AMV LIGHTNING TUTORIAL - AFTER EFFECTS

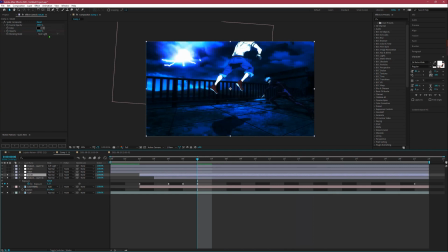4:13 Adjustment layer with solid composite on it. Set the blending mode to hard light and set the color to black. This helps blend the colors together, or not so much colors, but to match the colors and the brightness and contrast of the scene.
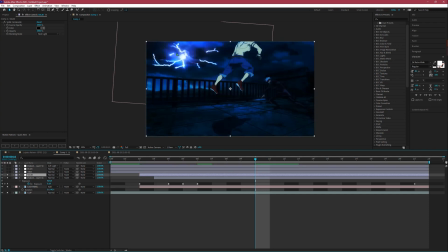4:31 So it really helps push that the overlay into the actual clouds. Next, this is optional but tint. I like the reason this is optional is because this is for like a visual effect,
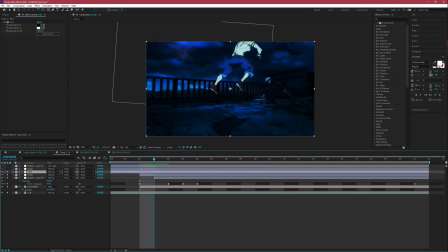4:46 purely, since I like the way that it goes from undersaturated to saturated to undersaturated, and it slowly fades off like this. That's through the tint. And then, but I won't include this for this tutorial, or as in like recommend or unrecommended.
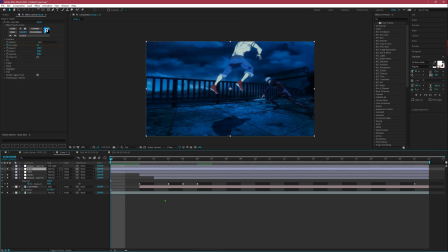5:06 Next is blur. This is I'd highly recommend using blur, because the way, like I said, how focus works is that once the lightning hits, it will unfocus the camera, in which case would cause the camera to refocus or have to refocus.
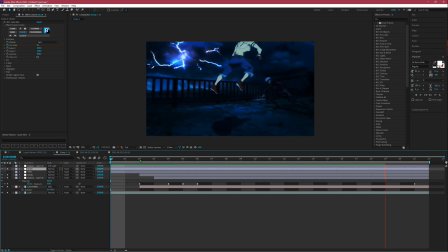5:23 So you're gonna have the blur peak right there.
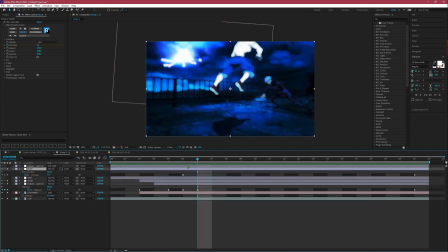5:27 So right here, when it fully appears, my blur goes to 5, but this will depend on your actual, the values will depend on the blur that you're using for actual, blurring your clip.
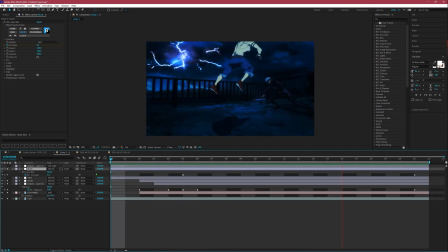5:41 So yeah, and make sure your graphs
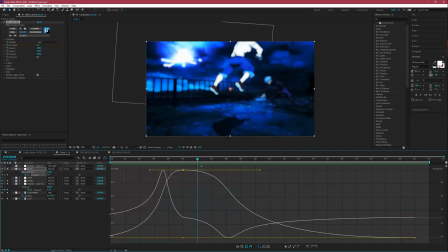5:47 are fairly slow, because it's not going to be instant, of course.
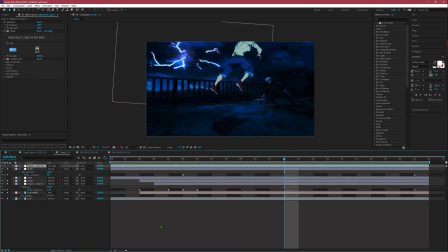5:52 And then last but not least, very important to finally pull everything together, is your color correction, or however you're going to color grade it. But no matter what you're doing, I highly recommend really adding a lot of contrast to further,
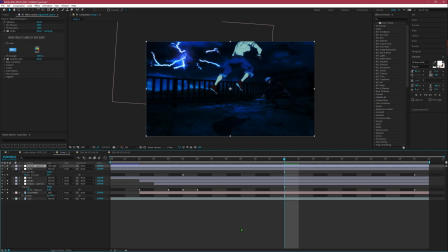6:10 once again, blend the lightning into the clouds and have everything really be affected properly. But yeah, your color correction itself, just make sure it's fairly dark, or it doesn't have to be too dark. Once again, depends on your actual clip. But yeah, it's very simple, and if you have any questions, just ask me,
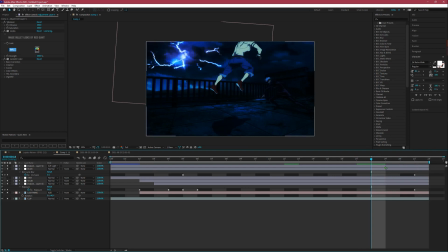6:29 and I'll just probably put it in the comments and have it answered, like answering them one by one.